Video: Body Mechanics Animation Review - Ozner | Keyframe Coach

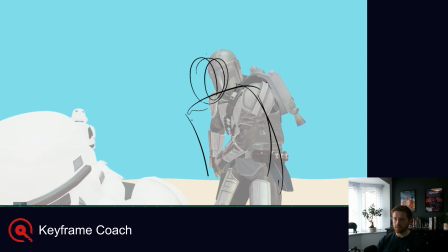493s
And he can kind of end up in a screen space which is even further over. So he kind of progresses through screen space. He's the other guy was standing about here.
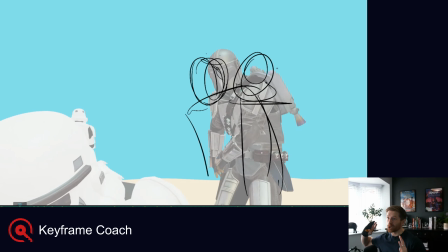507s
So you can tell quite clearly the guy has pushed him way out of screen space, because the guy started here. Now there's a guy standing here. Like he's pushed all the way through him. And then it would be nice to get the contrast between this pose and this pose by having him step back,
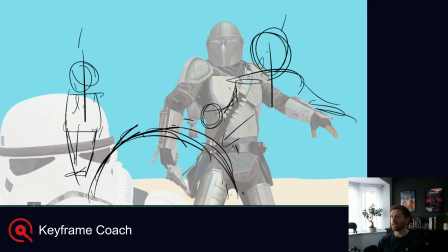528s
so that he would again end up on a third. This guy gets up in the middle of screen, because if he gets pushed a little bit more forward, as I've drawn here,
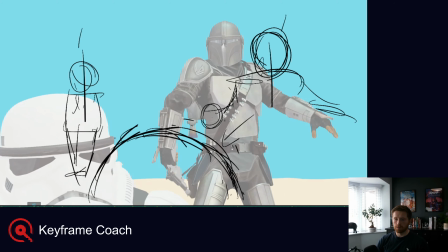541s
then it would kind of make sense for him to pop up again in the middle. We'd get a clearer read on this guy's acting as well. And this would just give us a nice, interesting framing where we've got 1, 2, 3 in here.
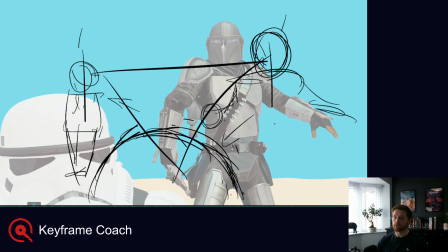560s
Got a nice triangle to kind of guide our eye around.
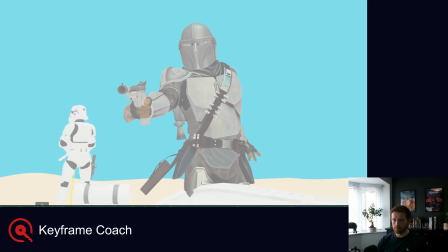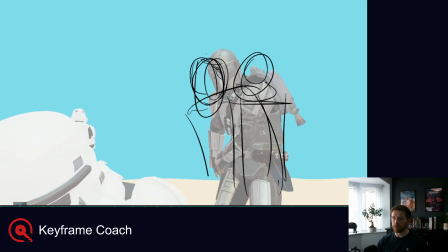568s
But also what it does, if the guy is here in this drawing here, if he's in this kind of screen space, it gives our eye less work and it's clearer to have him come back here,
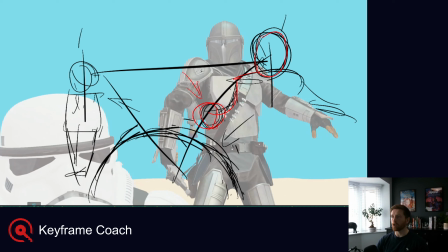581s
because the interest changes to this point here on the gun, you know, when he's in that final pose.
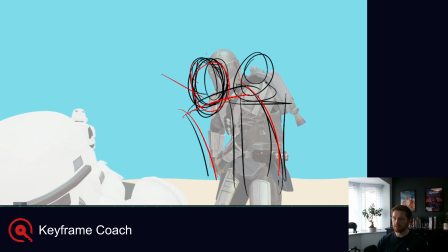588s
So by coming from here in screen space, like this general area, and ending up, here, then we kind of
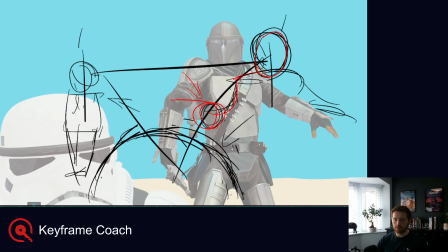end up in a similar place, right? Which is just a little clearer to our viewer.
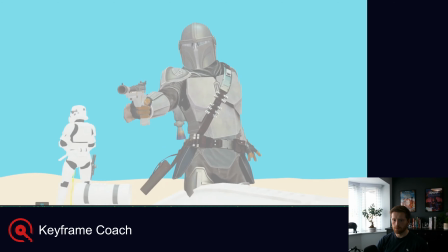Now, it would be nice, in my opinion, if the gun would come up.
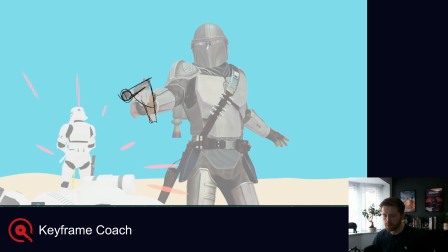622s
So what felt a little off to me when I was playing it through is that
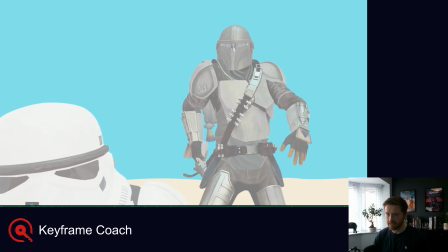627s
the gun is kind of coming up and he's firing it at exactly the same time before the gun even reaches the top.
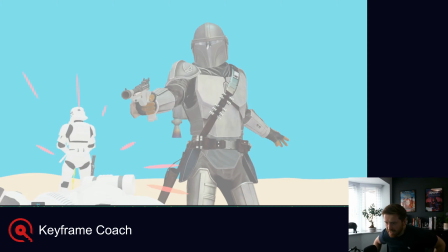632s
I think it would be nice to kind of raise the gun and then see a little hold, like he's aiming at the head. He's being very clinical with it, a little. So it would be cool if we could just get a little hold on that.
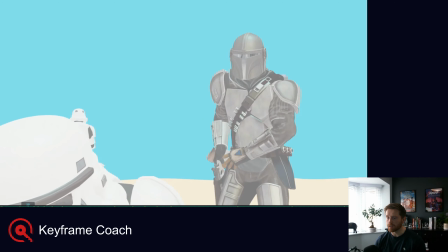653s
Maybe even this moment is taking a little too long to get his gun out, and it would actually be like raising by this point.
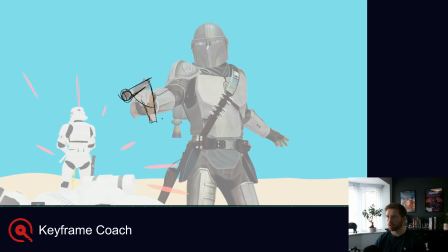663s
So then by here, it's already held for maybe a couple of frames,
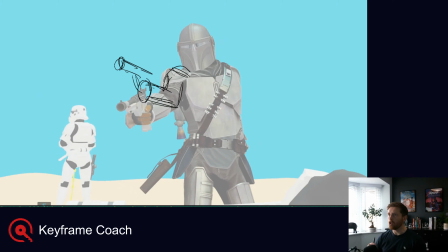667s
and then we just get a nice recoil on the gun to really not just have the red coming out of the gun be what tells us the story, but also the kickback of the gun tell us, he shot something out of the gun. Back into that pose again.
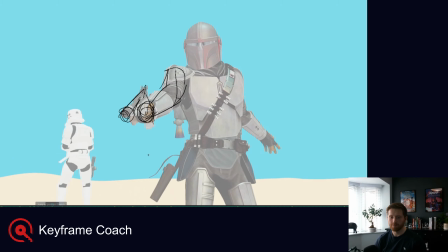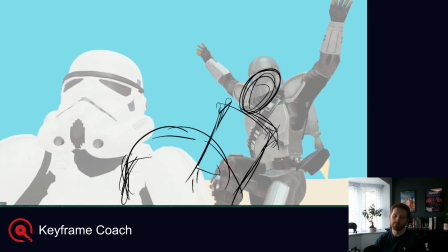690s
I want to talk about this guy and his beats, what's happening. So we just look at him and play through.
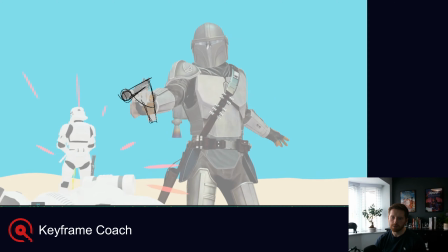697s
He is obviously reacting pretty instantly to the gun.
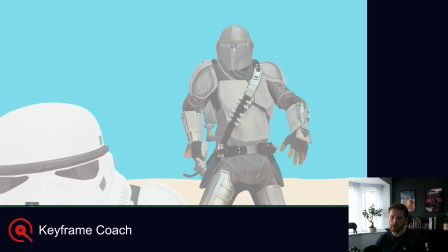702s
I feel like
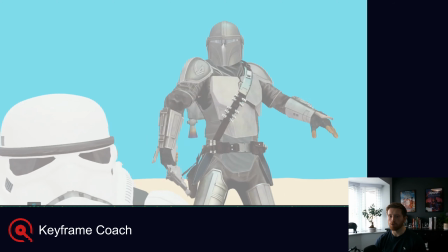706s
it would be nice to, at the moment, we're not reading him that clearly because he's here for one frame.
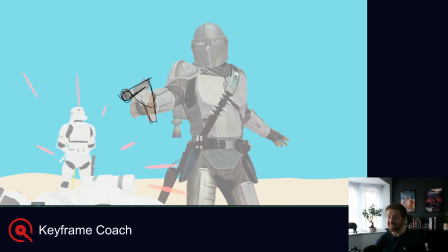713s
We get one frame of nothing. And then he's instantly into his reaction.
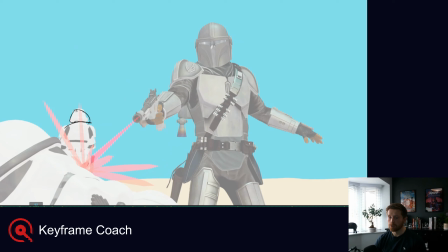718s
So I would have hold,
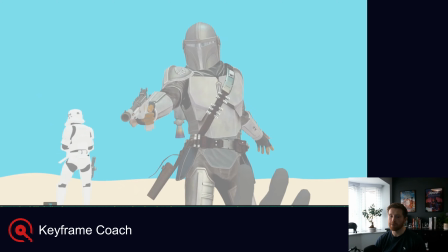724s
shot, and then a couple of frames later, then he does his take, like, whoo!